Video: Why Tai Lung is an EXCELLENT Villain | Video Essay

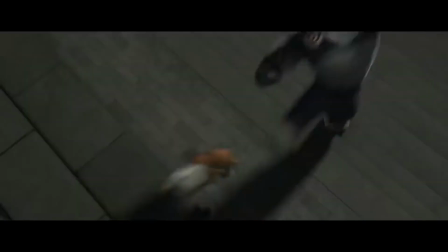8:18 Tai Lung and Shifu's fight could honestly be an entire video in itself.
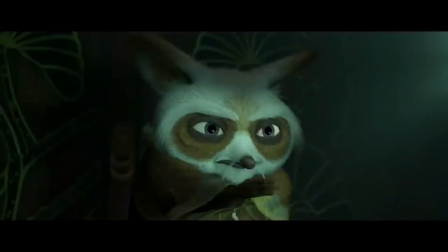8:22 The animation, despite being made over 10 years ago, holds up excellently,
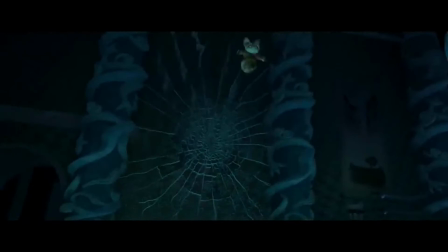8:28 and we get some beautiful and gruesome shots with intricate yet easy to follow hand-to-hand combat,
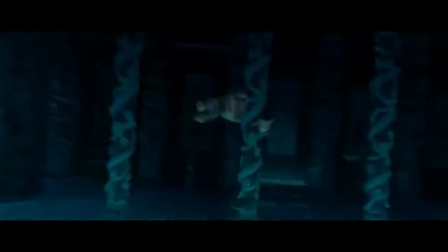8:35 while an exceptional score brings it all together.
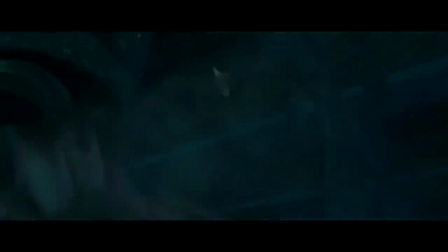8:38 It's the student versus the teacher, the master versus the apprentice, except this time, the one who is holding back is not Tai Lung, but Master Shifu, due to his father-like love for his former apprentice.
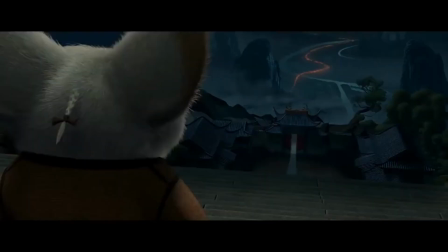8:56 The scene begins with Shifu patiently waiting for the arrival of Tai Lung. We see the doors of the Jade Palace slowly open. Shifu closes his eyes, and in the next shot, we hear a crash of lightning with Tai Lung standing before him.
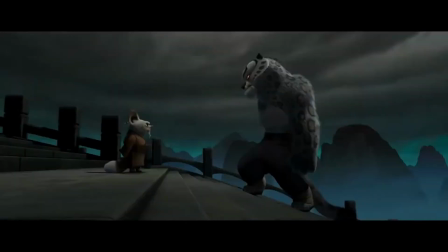9:14 He stands a few steps below, but still towers menacingly over his former master.
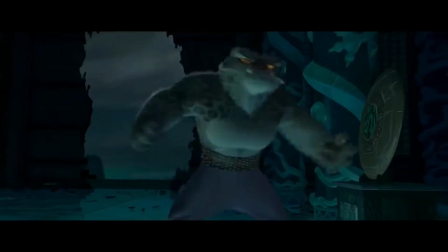9:22 In this fight, we see the full rage and anger of Tai Lung on display.
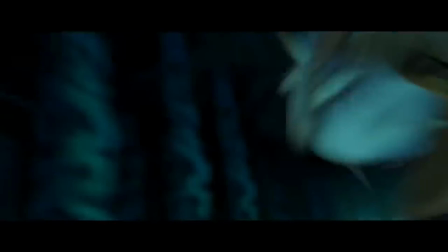9:27 You can hear it in his voice as he throws weapons at Shifu, which he is able to expertly dodge and avoid.
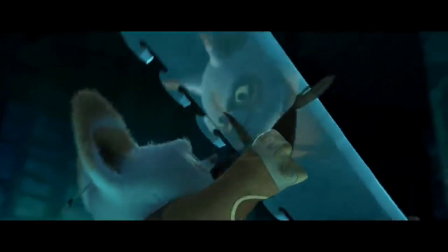9:34 Notice how Tai Lung is always the one on the attack, while Shifu chooses to fight defensively.
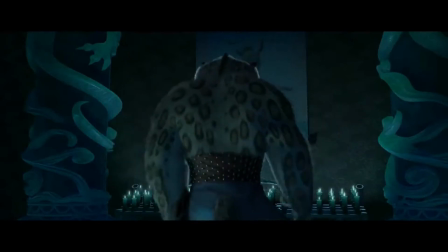9:40 It isn't until when Tai Lung grabs Master Oogway's stick that Shifu finally attacks first,
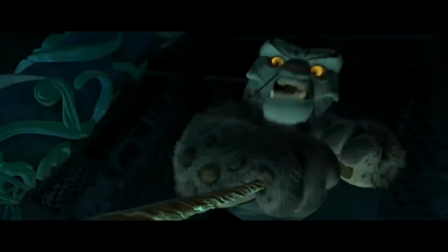9:46 but still he is bested by Tai Lung, which leads to the stick breaking. we see blossoms briefly blow by in the wind,
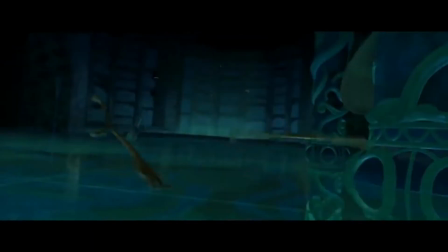9:54 signifying Oogway's presence,
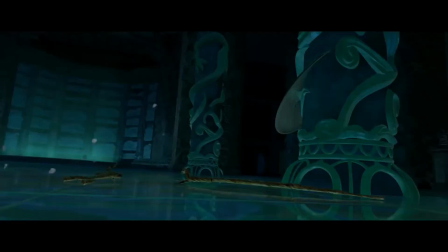9:56 with a look of disbelief and anguish on Shifu's face before he is blindsided by Tai Lung and the fight continues.
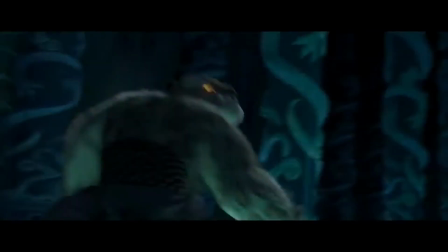10:04 Tai Lung is on the attack once again as they go through the roof, fighting into the sky.
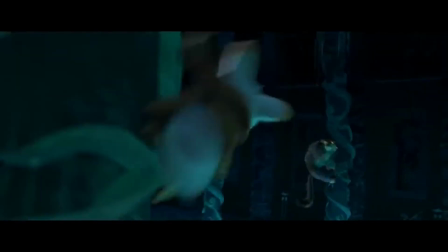10:09 Shifu once again doesn't attack.
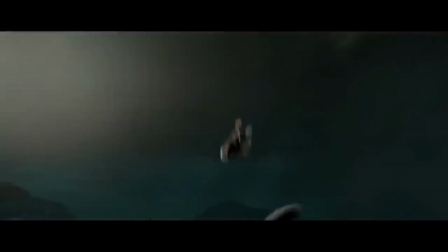10:12 He only uses Tai Lung's strength against him to pin his arm behind him, but it is still not enough to stop Tai Lung's fury.
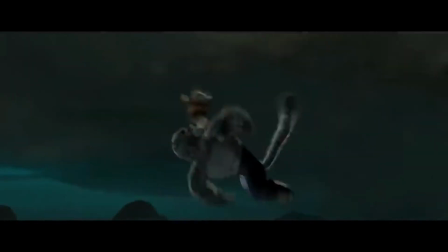10:20 He lets out a powerful yowl as he drives Shifu through the roof, kicking him against the wall to land
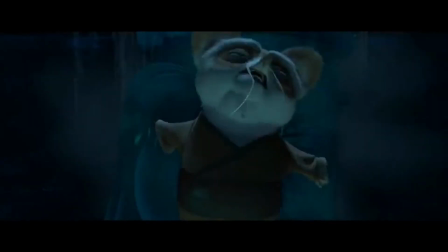10:26 unceremoniously while Tai Lung lands on his feet and literally starts beating Shifu with fire in his claws,
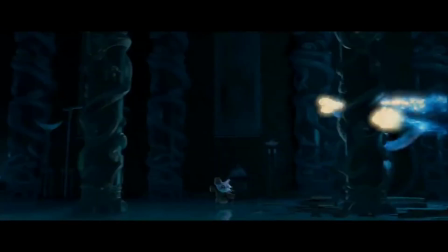10:34 signifying the fiery rage that he is fighting with. Shifu can't even fight back.
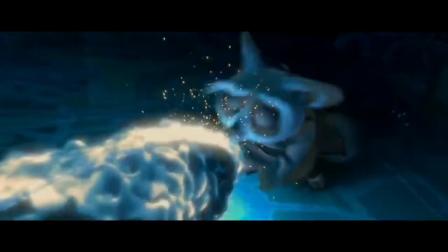10:39 Tai Lung beats Shifu to a pulp, demanding to know how proud his master is now.
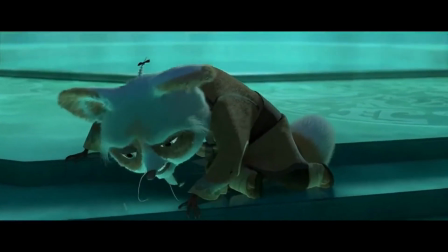10:50 And then Shifu tells him, and for a brief moment,
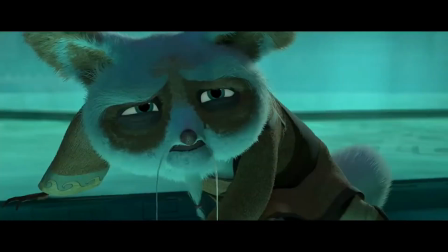10:55 we see remorse in Tai Lung's eyes before they glisten over with rage.
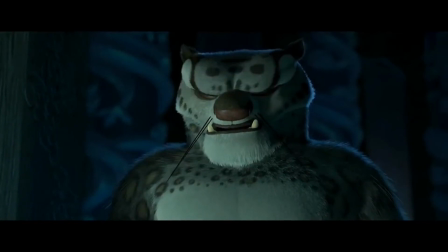11:00 He has come too far to stop, and not even Shifu can save him.
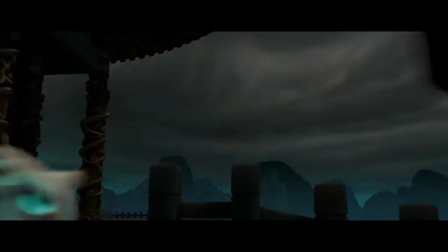11:09 This scene is a masterpiece. The animation, the score, the dialogue, the action, the emotion.
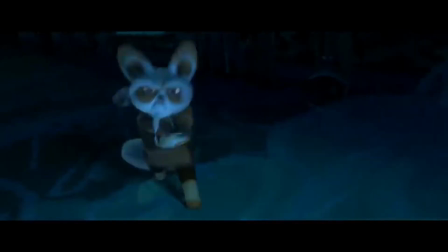11:17 It has everything you want in a fight, and I would take this 4-minute fight over any 30 to 40 minute fight that Marvel gives me.
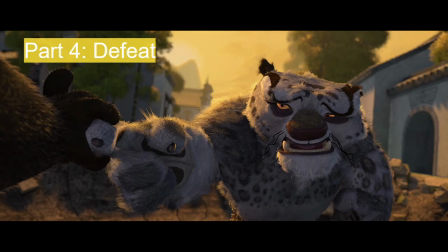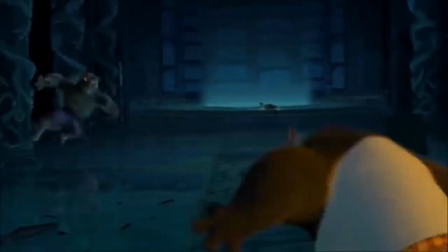11:32 In Tai Lung's final moments, he is defeated by Po, and we see Tai Lung's descent into madness.
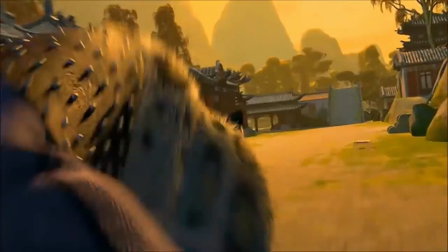11:39 In every scene that Tai Lung has appeared in up to this point, he has always had the upper hand,
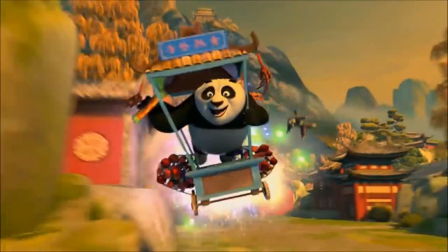11:44 but now, with Po's unorthodox style, he's thrown off guard. It's not necessarily that Po is stronger than him,
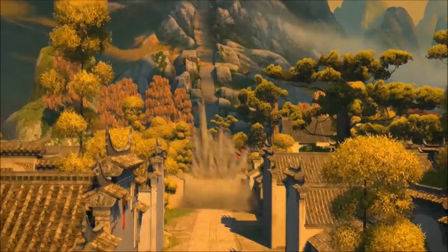11:52 just that Tai Lung's obsession with the Dragon Scroll is causing him to lose the sense of control that he's always had in every previous battle.
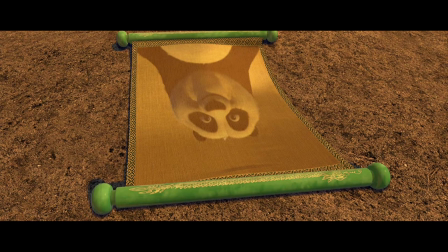12:01 When Tai Lung sees that the scroll is blank, that is the tipping point.
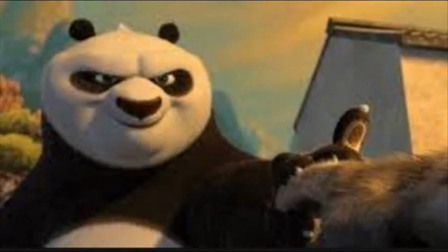12:06 He cannot come to terms with it, and is rendered pathetic, then promptly defeated.
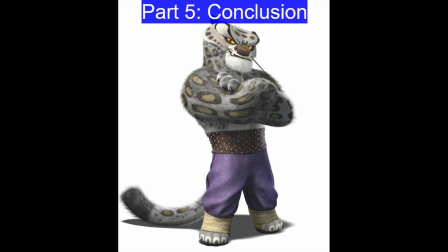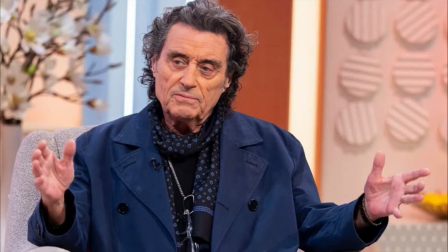12:20 Tai Lung is an excellent villain. Ian McShane does a great job bringing this character to life.